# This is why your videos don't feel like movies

name is Kalintenev, and the past bit over a year I've been trying to turn any of my shots to look more cinematic. I believe that anything can be cinematic and interesting. It doesn't matter how boring your scene or your location is, it can be shown in an interesting way on the screen.
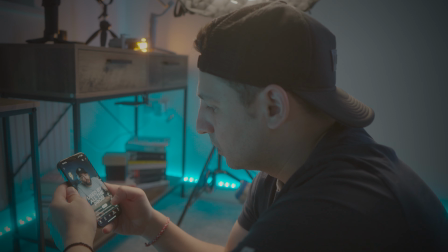56s
I've been thinking about it for a very long time because there has to be a way to capture something that is not so
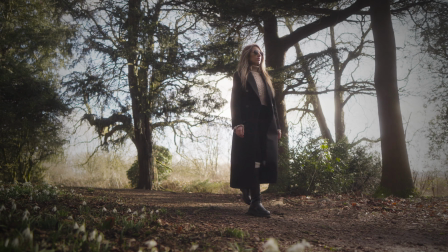64s
interesting in a way that makes the boring and the ordinary thing to look more exciting than actually it is in real life.
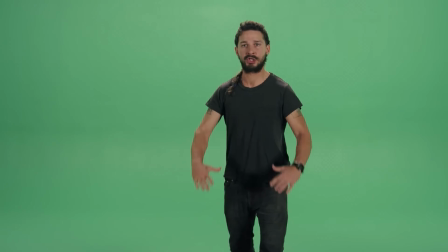70s
And the answer here is green screen.
Just do it!
No, now serious.
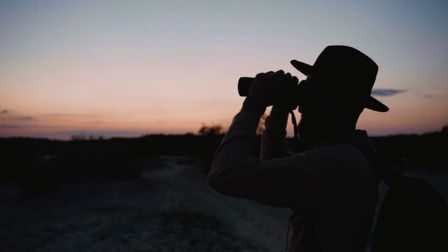76s
If you don't have something interesting to shoot, then you have to find a point of view of what you want to show in a way that you wouldn't normally experience in real life. And the cinematic look can be achieved with very different tools.
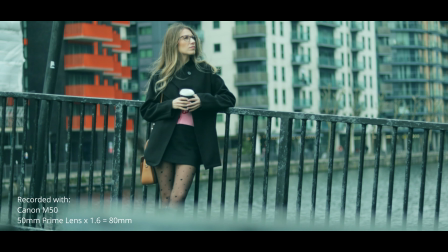94s
Composition and lighting, for example, are the most fundamental ones in cinematic space. But today we're gonna focus on another basic tool that everyone has on his disposal. Plus, is the first thing that everyone should learn about: focal length. But what is the difference between wide lens, standard lens and telephoto lens? You probably didn't notice some big changes here, but hold on, we're just getting started. I should start by mentioning that the visual power of every cinematic scene is made by three factors: composition,
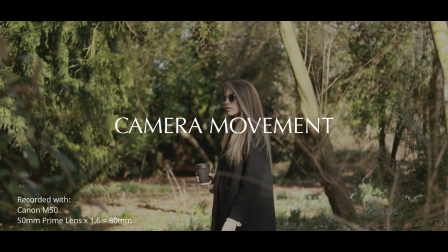124s
lighting and camera movement. The lens choice impacts each one of these. Ever since I've heard about those three factors, I'm trying to follow them no matter what. But wait a second and stay there, because I actually forgot what actually is focal length.
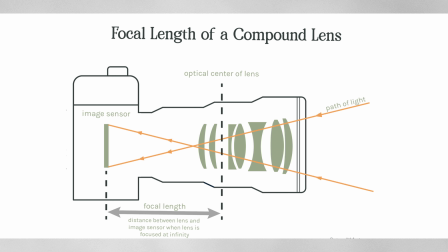138s
It's basically the distance between the optical center of your lens and the camera sensor measured in millimeters.
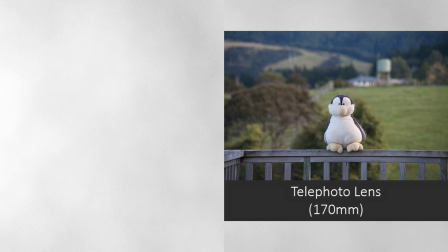144s
But here is the easiest way to think about. The longer the focal length, the more zoom and narrow your angle of view will be. The shorter the focal length, the wider angle of view will be. Now let's go back to the difference between those focal lengths.
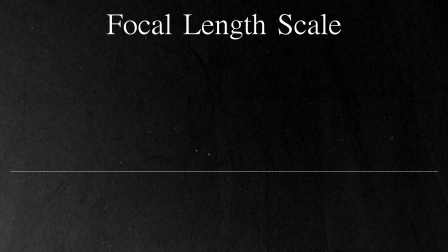158s
On this focal length scale we have wide lenses from 10 up to 35mm, which marks the end of the wide lenses and the beginning of the standard/normal lenses.
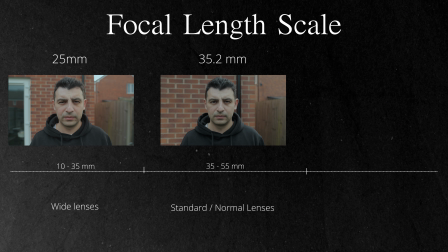168s
The normal lenses are from 35 up to 55 and they represent the reality just like it is.
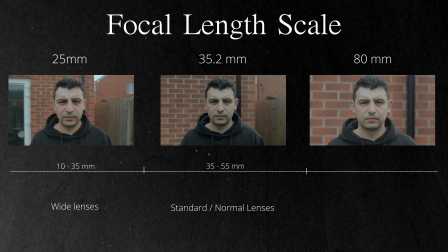175s
And then we have from 55 onwards zoom lenses. If we take a look at what normal lenses do, it's basically capturing the reality the same way as our eyes. Normal lenses are great and amazing. 35mm, for example, is the most popular focal length, but there is one small issue for me here.
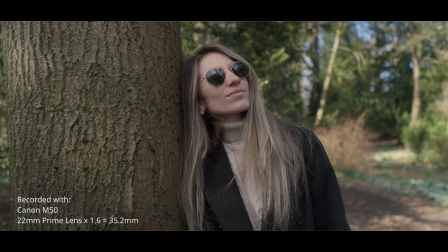193s
With normal lenses, if I'm not at some interesting and attractive location, it's kind of really hard to pull off some interesting images. I believe this is because if you're shooting with a normal lens, the location has to be interesting because there is no much of a room for cheating. This is why searching for locations and set designs are extremely important if you want to spice up your video. But at the beginning of the video I said everything can be cinematic, and this is where non-normal focal length can really improve your videos. While a normal focal length shows the reality in a familiar way,
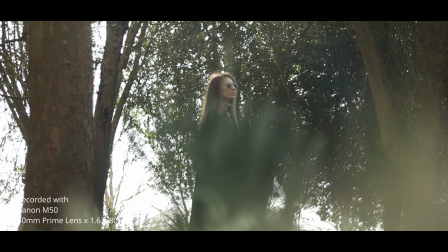227s
a longer focal length can make your image more exciting, as we don't typically experience the reality this way. Today we will have a look at some examples of shots taken with longer lenses, ranging up to 80mm, and how these lenses can enhance your productions. Here is my girlfriend walking in the park.
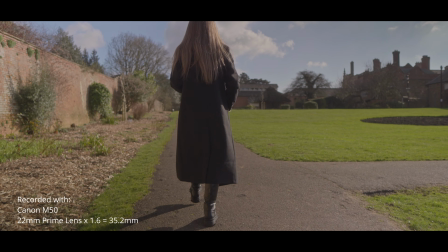244s
Nothing special as a composition or cool place that will scream cinematic scene. The video was recorded with 35mm and it's not like looks so terrible, but let's have a look into the next one done with 80mm.
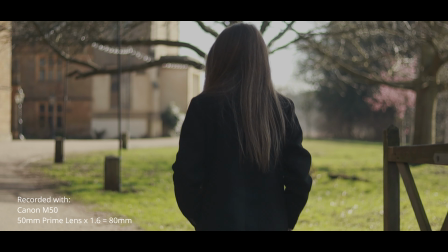258s
It looks a little bit better in my opinion. The video has more character and is taking the viewer a bit closer to the subject, being more engaged. Also, due to the longer focal length, to get this nice blurry background you don't need to shoot wide open at lower possible aperture.